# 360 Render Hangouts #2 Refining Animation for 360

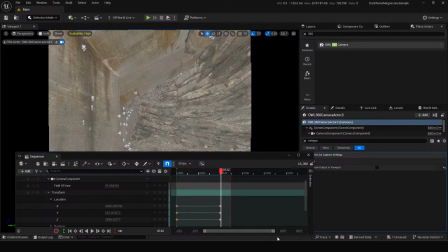500s
So what I can do is just stretch out the sequence, probably by like 150%. Pull this out.
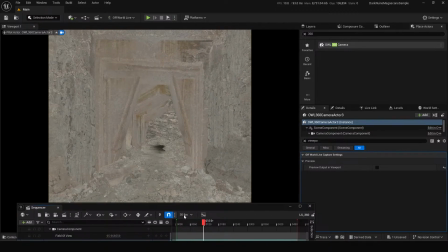517s
And yeah, that's probably looking a bit more like something that's comfortable for a viewer. Cool, and then
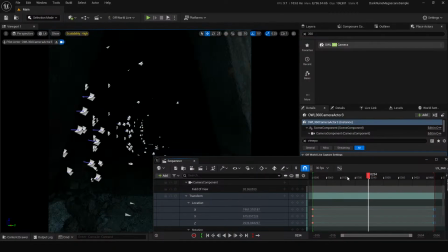534s
so what immediately comes up as you're doing something like this, where you're going into a tunnel, is that you might want to control the exposure based on the sequence as well.
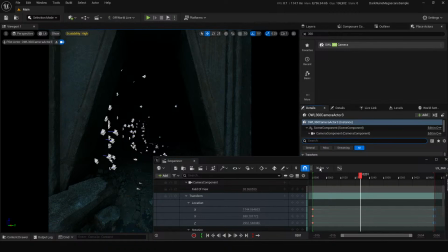543s
So inherently, the 360 cameras in general, they don't want to be doing auto exposure, because that throws up kind of issues for the 6 faces of the camera and how they blend together.
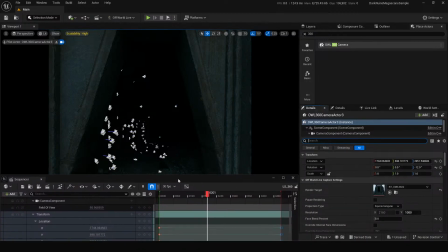558s
So we've turned off auto exposure by default for this camera,
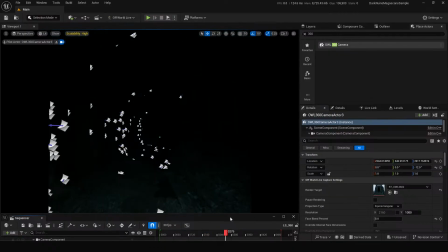564s
just to save you the headache of having a lot of seams coming up based on Unreal's auto exposure kind of system. So we go to exposure here, we can see that it's set to manual. See if I can demonstrate. No, it won't let you take it off of this.
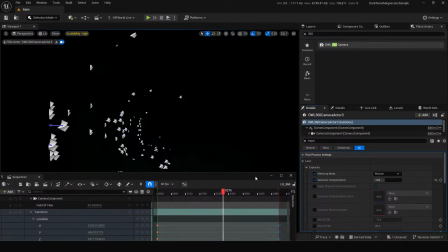581s
So yeah, it's got to be manual. So therefore we kind of want to keyframe this. You can set a first keyframe by pressing this here,
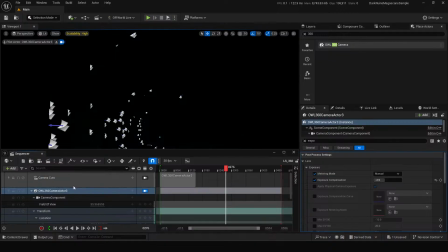592s
or you can also find it as part of the camera component by going to the child of the camera component, which is the capture component.
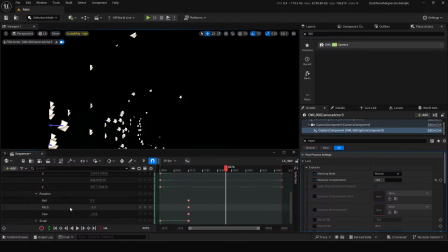602s
This is where the exposure is controlled. So we can do a plus on the capture component.
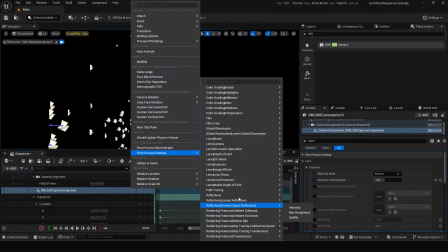608s
We can go post-process settings, And here I would probably just search exposure.
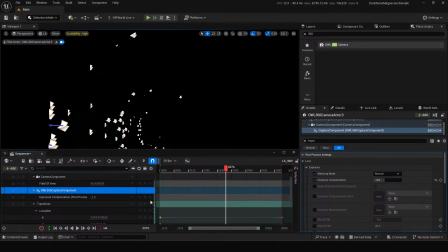618s
Lens exposure, exposure compensation. And there we've got a keyframe there we can use.
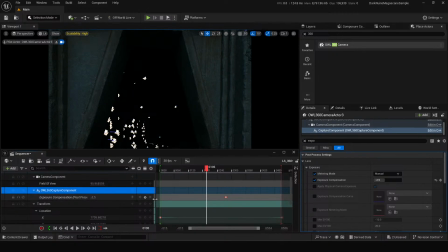626s
So from like here, we want the exposure to be where it was, and then here we want it to be raised.
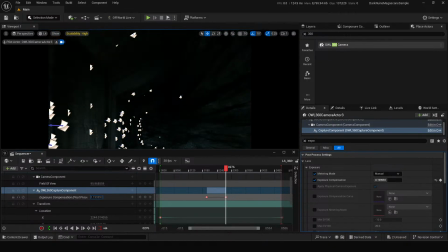633s
And here's a good time where we can then look at the preview again. So I like that this scene is generally quite dark, so I want to keep these real dark moments nice and dark still.
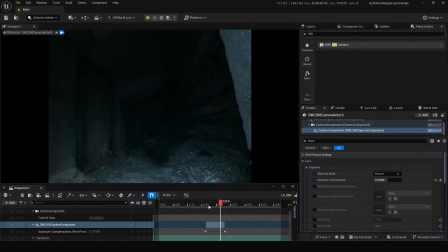645s
But we can see, yeah, the exposure kind of raises as you're coming in.
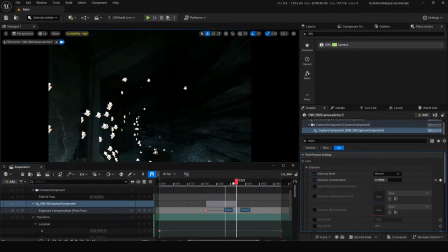651s
You might want to like pull it out a bit so it's a bit more gradual.
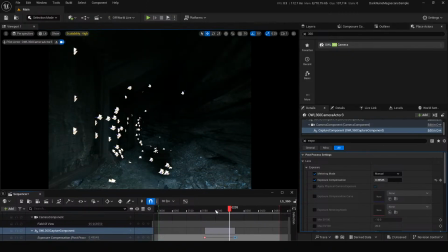655s
Because, you know, in reality, your eye would take a minute to adapt to this level of exposure. So yeah, that's kind of looking okay.
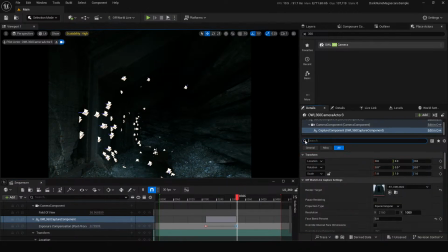667s
And then we can look at the whole preview if we want. Which you can view it as a render target in its own window here, or we could also go and check that preview output in viewport again.
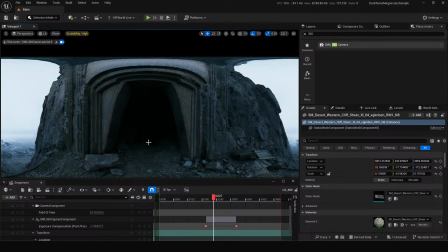685s
If we got all these icons, we can press G to go into game view, just to hide those. And then the good reason for looking at this whole output is you can see, are we overexposing this too much as we come in?
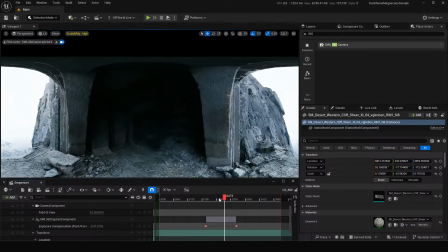702s
I think, you know, judging by the fact that the direction of movement is forwards, I'm okay with this sort of getting a bit brighter as you get into the scene.
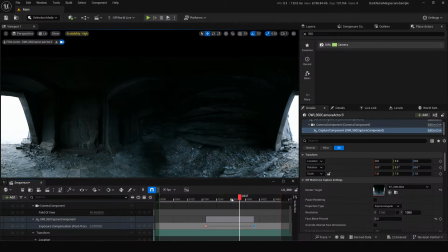716s
So this is all kind of just guesswork at this point. We have like no idea how this is going to look in the headset. So what's great to demonstrate is that we can preview this in pretty much real time in the headset
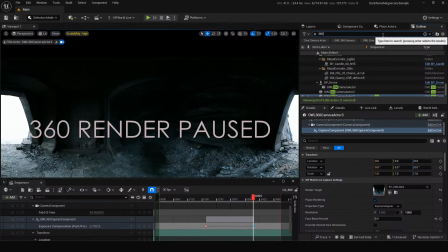731s
using our NDI output. So I've got one in the scene here, but I'll just delete it to send you, to show you again. If I can, I have to delete that. Yeah.